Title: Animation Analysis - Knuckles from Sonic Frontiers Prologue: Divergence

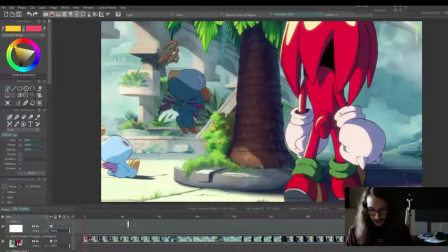8:21 And Knuckles is on, let's see how many frames it takes for him to walk. 1, 2, 3, 4.
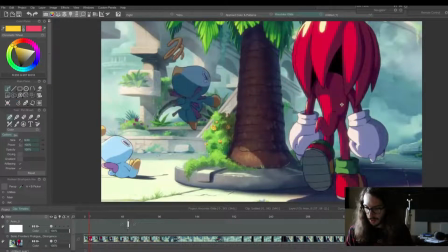8:27 1, 2, 3. 1, 2, 3, 4. 1, 2, 3. Okay, so he's on 3s. So Knuckles is animated on 3s, or 8 frames per second.
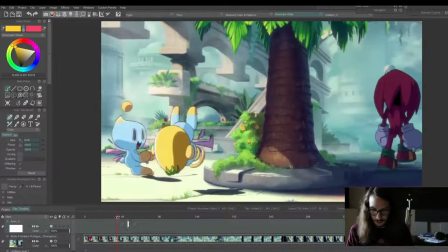8:39 And this Chow's wings is animated on 24 frames per second. And then the camera pan is on 1s.
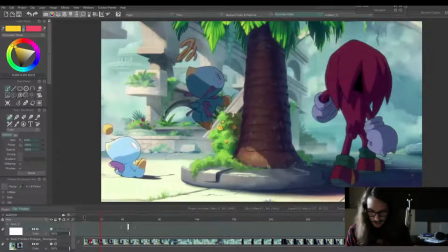8:49 So sometimes you can get a kind of stuttering effect if you have a walk cycle.
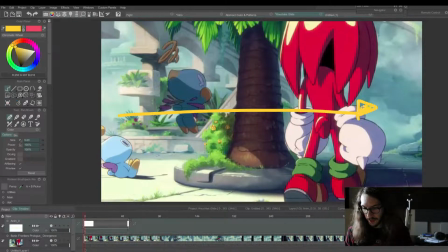8:54 Like if he was walking horizontally on 3s, it would have a strobing effect.
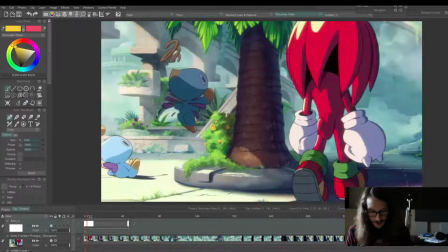9:00 But since he's walking kind of into the background, he's not moving across the screen that much.
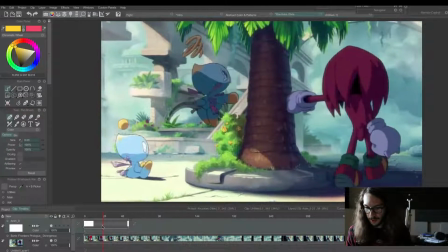9:06 So they can get away with animating on a lower frame rate without it having this strobing effect.
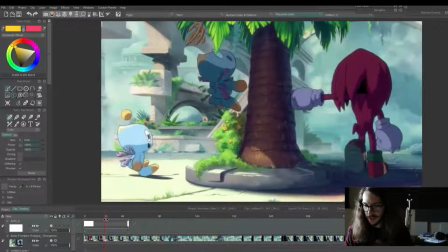9:11 And then when he punches this tree, look at this camera shake. I didn't even notice that the first time. And you can see this asset right here, this leaf is moving, so that's on its own layer. And these front leaves are on their own layer.
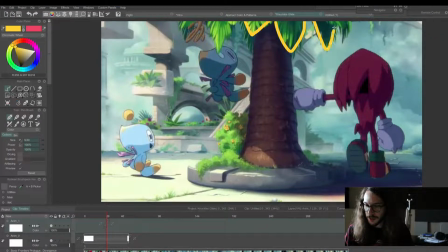9:29 So leaves are on their own layers, shaking with the punch.
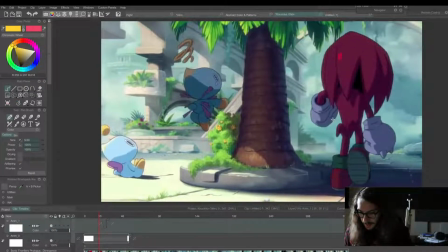9:37 And then check this out. So when he comes to do his punch, he gathers his energy,
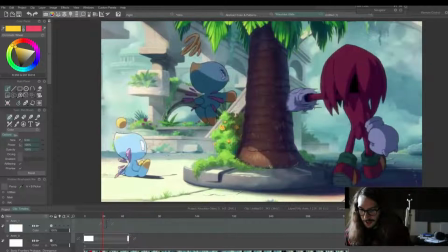9:44 and then just on a single frame, he contacts the tree.
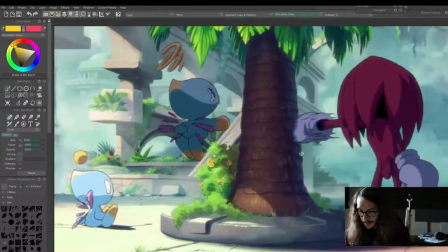9:50 And on this one frame, it goes into the shake. But something I like is they added these nice little smear effects. And this creates a little bit more energy. These kind of shapes, these long horizontal lines.
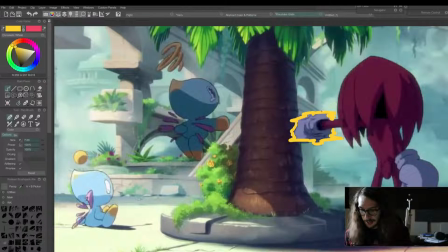10:10 And it still maintains his glove shape. So it's not just like a
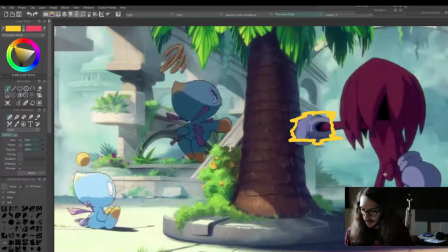10:18 smear like this, like they still drew in the rest of his glove shape. And then it shakes.
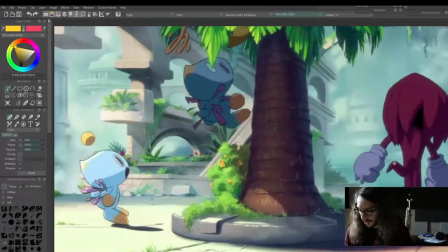10:26 And then his arm arcs down and follows this pattern back into the walk cycle.
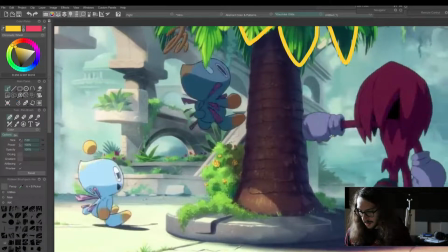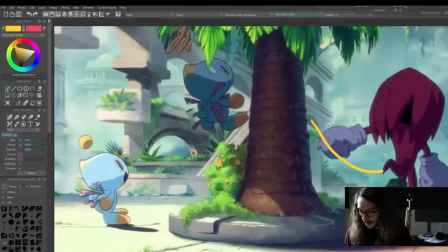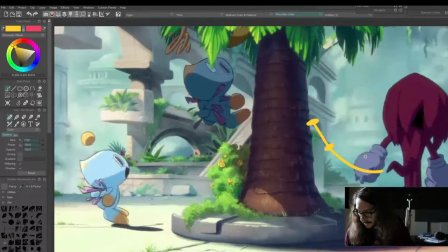10:45 So here's the key points of his arm going down, the spacing.
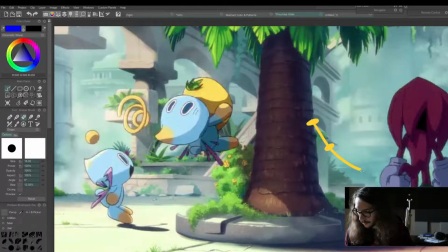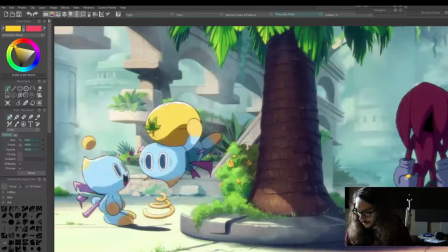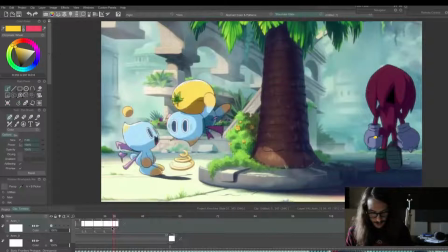11:04 How cool would it be if we got an entire animated series in this style? That's what I was thinking the whole time I was watching this. It's just incredible.
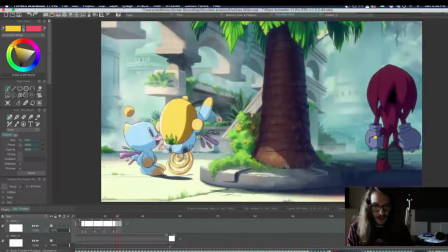11:15 Like, all the Sonic shows we've had so far have felt kind of disjointed and not really part of the Sonic universe.
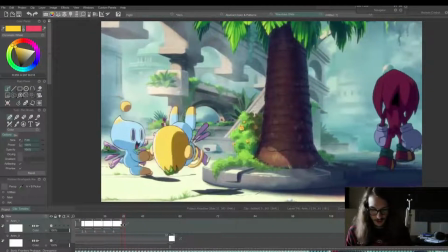11:24 Well, I mean, all the games are kind of, you know, different too.
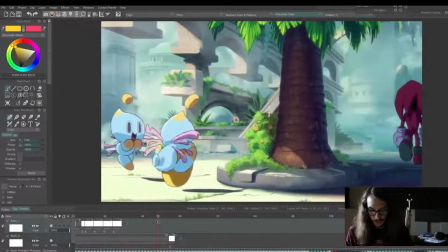11:28 Like, how much is Sonic 2 related to Sonic Adventure 2, you know?
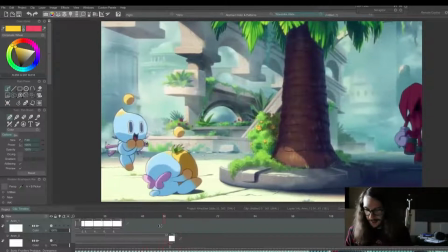11:34 But the Sonic, and like even like the different islands and everything. But I just mean like the style and the visuals.
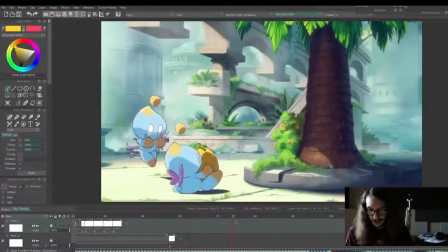11:44 This animation of Sonic Frontiers actually is on Floating Island,
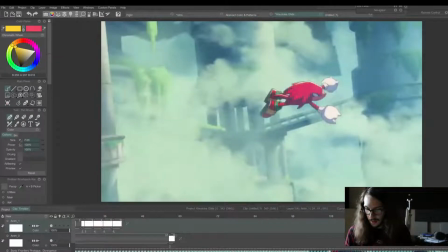11:47 and it feels like it's rooted in Sonic Adventure lore and everything.
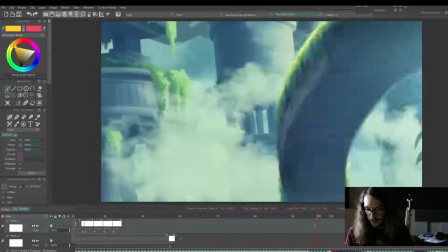11:53 So, and the character designs look how like I always wanted them to.
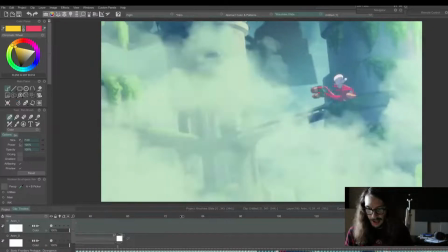11:59 You know, whereas Sonic Sat I Am was more like the comics, the Archie comics.
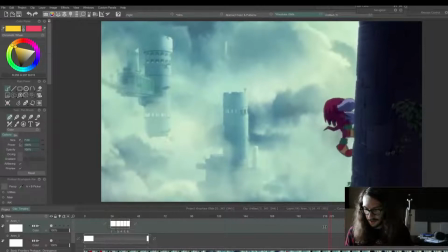12:05 And Adventures of Sonic the Hedgehog was just goofy.
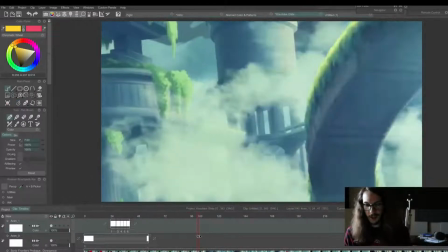12:09 So this scene, there's actually a lot going on right here that
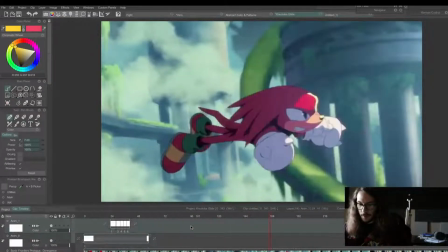12:17 happens fast. And this looks like it's mostly animated.
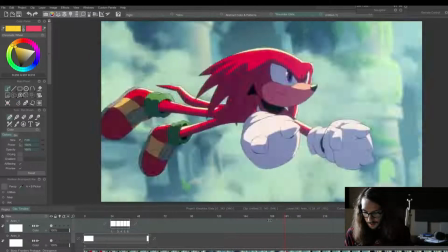12:25 Well, the background's on ones, of course, but so part of this is on ones.
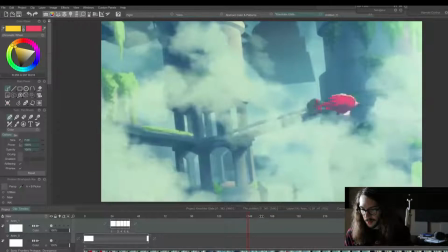12:31 Part of Knuckles' his whole twist here is on ones. And he spins around. Oh, that's such a cool spin.
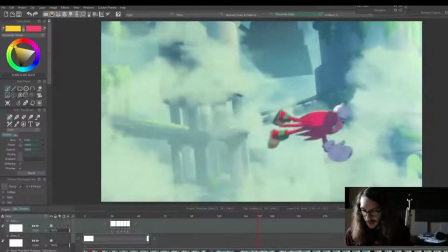12:46 Spins around and then opens up his arms to catch the wind.
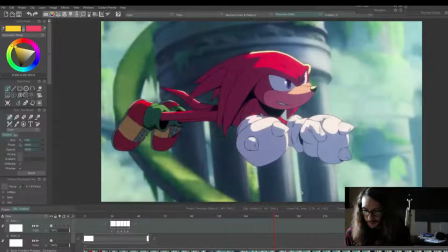12:53 The background's flying past him fast. He zooms into the camera.
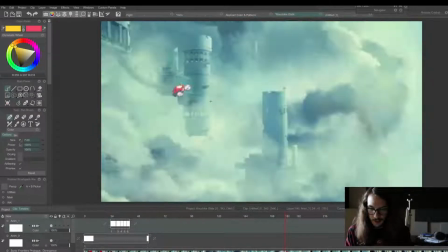12:59 And then we cut to the next shot where he's still more or less in the same space, really tiny. This is going to create contrast for when he zooms in. Oh, look at this. He actually goes back a little bit.
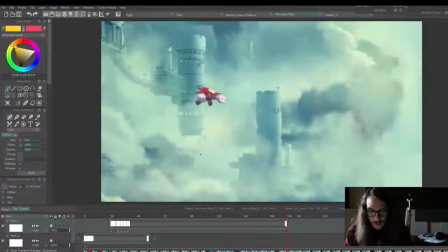13:15 Goes back one frame before charging up and
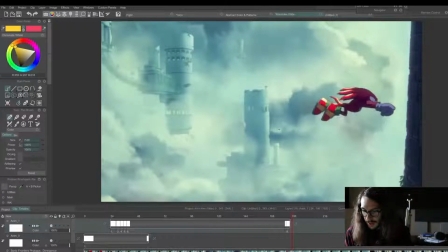13:25 flying into the
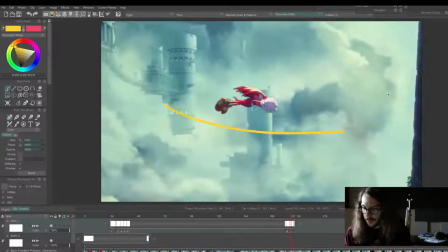13:30 wall, and you have this impact. So this straight, he's going straight and then impacts,
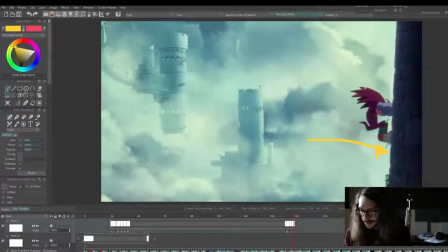13:39 and his dreadlocks shoot up.
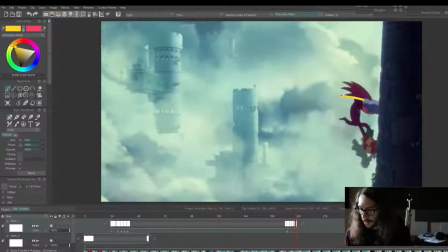13:48 Go up a little more
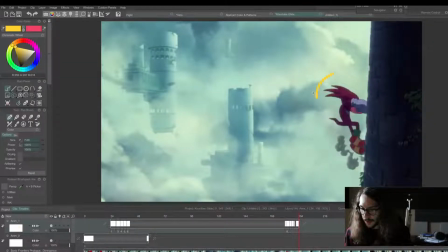13:54 before going back down. So his body has stopped here, but his dreadlocks follow through on the motion.
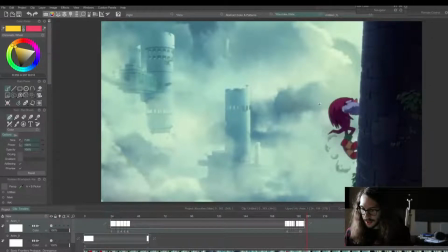14:06 And then his head moves first. So before his body even goes up, his head is leading the motion.
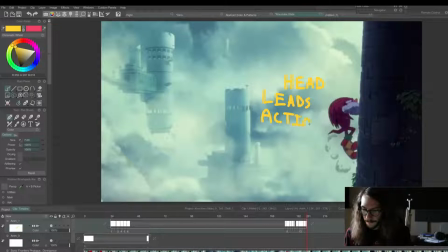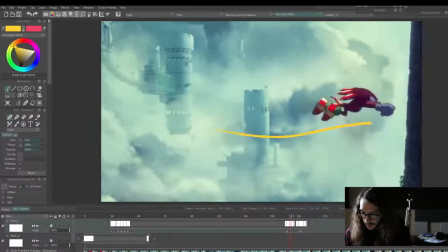14:27 And the smoke, so you have this smoke, this secondary action
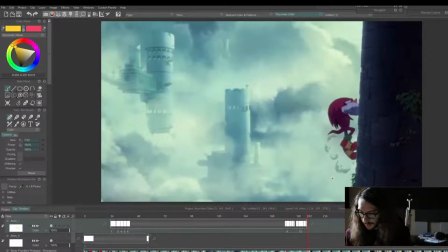14:36 that keeps the scene feeling alive as it dissipates.
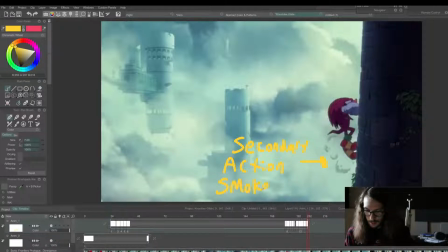And he begins his climb upwards. Just something I wanted to see more in the Sonic 2 movie.
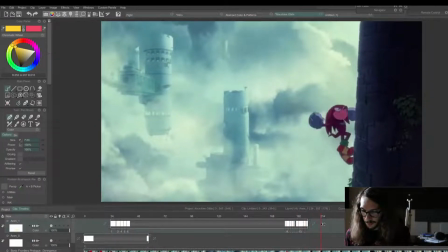15:07 See him actually gliding and climbing, using his iconic moves. So he's coming up to do his little punch into the wall. And his head, again, is leading the punch.
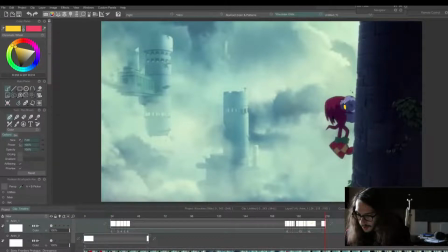15:27 And then we get a little bit of squash on his glove.
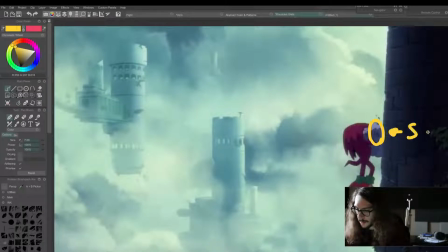Which squash and stretch in animation is how you get life out of your scenes. You typically exaggerate the squash and stretch more than you would actually see them in reality.
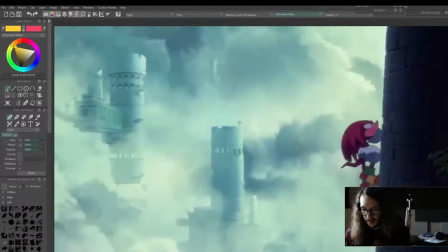16:01 But even in reality, things squash and stretch quite a bit. If you look at footage of a boxing match, if someone gets punched in the face, their jaw stretches out.
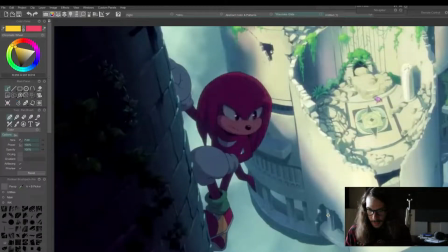16:10 Then we cut to this shot, and we get a nice little head turn here.
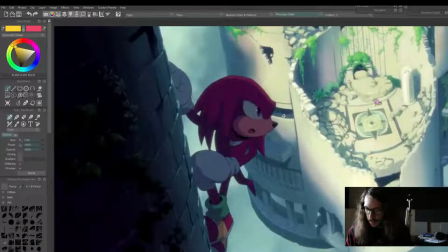16:19 And to see his point of interest, which is this Chow that's struggling.
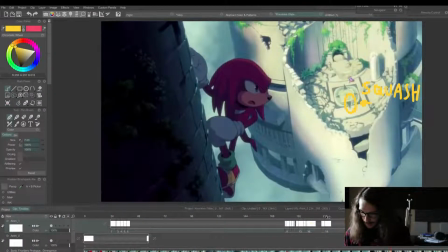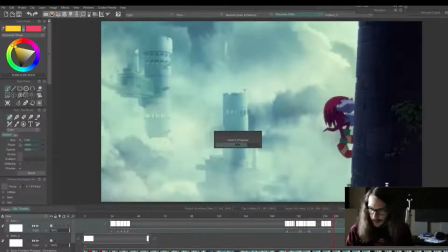16:34 So this wasn't just a simple head turn.